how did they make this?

crazy spinning movement then the second shot is also like one of my favorites from this commercial just think the low angle there with the wide lens
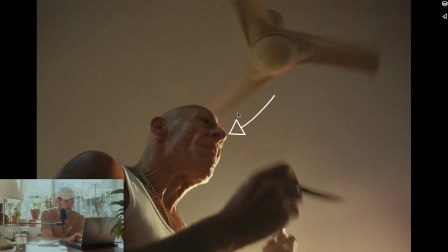and this really really beautiful hard light it's just really beautiful and there's a lot of hard light in this commercial we're gonna get into a couple of more shots but it's one of the main reasons why I liked this commercial so much it's get to see hard light utilized too much in commercials usually you know clients want very soft and flattering kind of light but this commercial they went really hard with it so we're in this sort of american
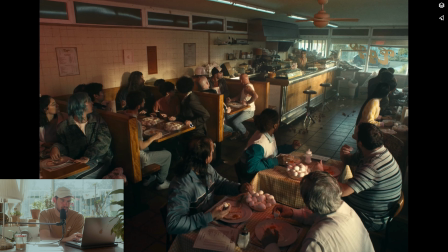diner and this kind of light just creates so many interesting spots like this frame is filled with so much to look at and that's obviously a lot due to the beautiful set design the art direction and then the hard light just flutters everything and basically they're just pushing a lot of light from
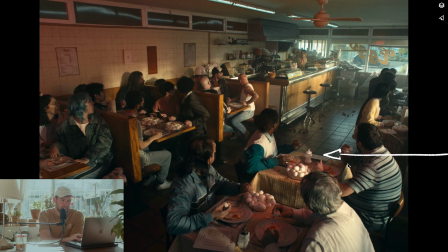these windows over there not the ones you can see but the ones we can't see on this frame but over there on the right side of the frame
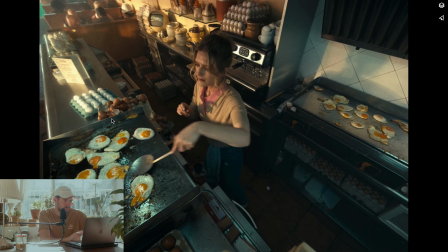and here again we have a very wide lens which creates a very interesting composition and angle there and you can see there's a moving light on our face and that's something we see a lot in commercials just to add a little bit of interest and here again we can see the
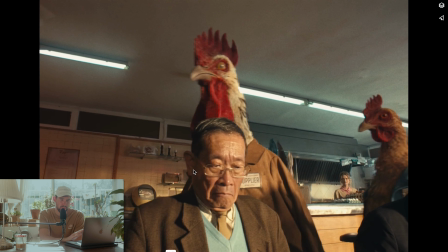hard light and this time it's directly at this person's face which we really don't see often and I really appreciate the fact that they took this decision in this commercial and I really really like the look of this.
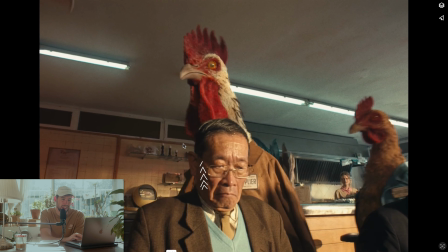Hard light straight into this guy's face and of course we're always staying on this shadow side so we get the depth and we're not just flat.
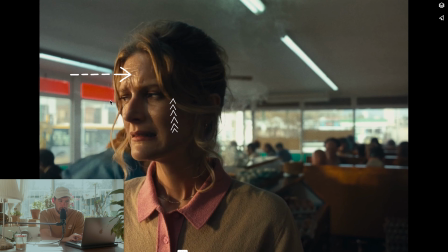Again, shadow side, hard light from the other side. Very hard light.
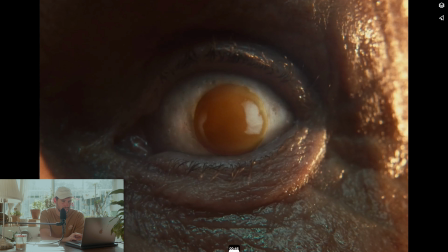And I mean, this shot is just so good.
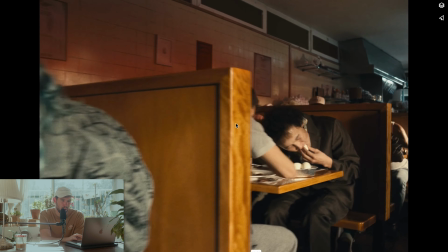Look at this shot. Hard light on all of the faces. And it looks good.
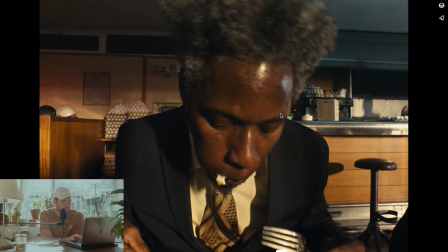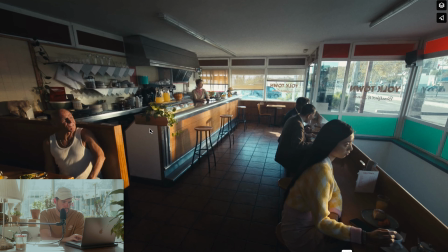And this was all just a dream, of course. And that's the end of the commercial. And yeah, just a beautiful commercial. the sound design on this is absolutely amazing I'll have a link down below go and watch it and yeah the main thing for me in this commercial was the use of hard light that really really inspired me and in general lately I've been trying to use hard light more because I think it's really interesting it's I like that it's natural because you we do have a lot of hard light from
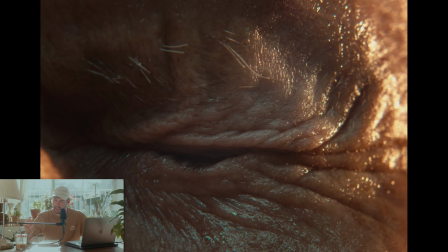the sun you know in real life and not a lot of people utilize hard light currently so I'm really liking it and I'm gonna try to do more of it in my own videos so it's getting really really hot now with the sun so I'm gonna wrap up this video these were my latest filmmaking inspirations hopefully that inspired you as well and I'm always looking through Vimeo and Instagram just constantly consuming all of these commercials music videos trying to really research what did they shoot on what the what their approach for the lighting was just trying to soak in different inspirations different ideas and try to implement them in my work so hopefully by making these videos i can expose you guys to the stuff i like and hopefully stuff that will again inspire you and help you create better videos so let me know if you like this video if you want to see more of these kind of things where I try to break down other people's work so yeah if you like this video give it a like and consider subscribing for more videos like this one also hit me up on Instagram at uvala96 I upload all of my work over there behind the scenes stories from just what I'm doing daily what I'm shooting, I'm editing, and also feel free to shoot me a message, ask any question, or just come by and say hi.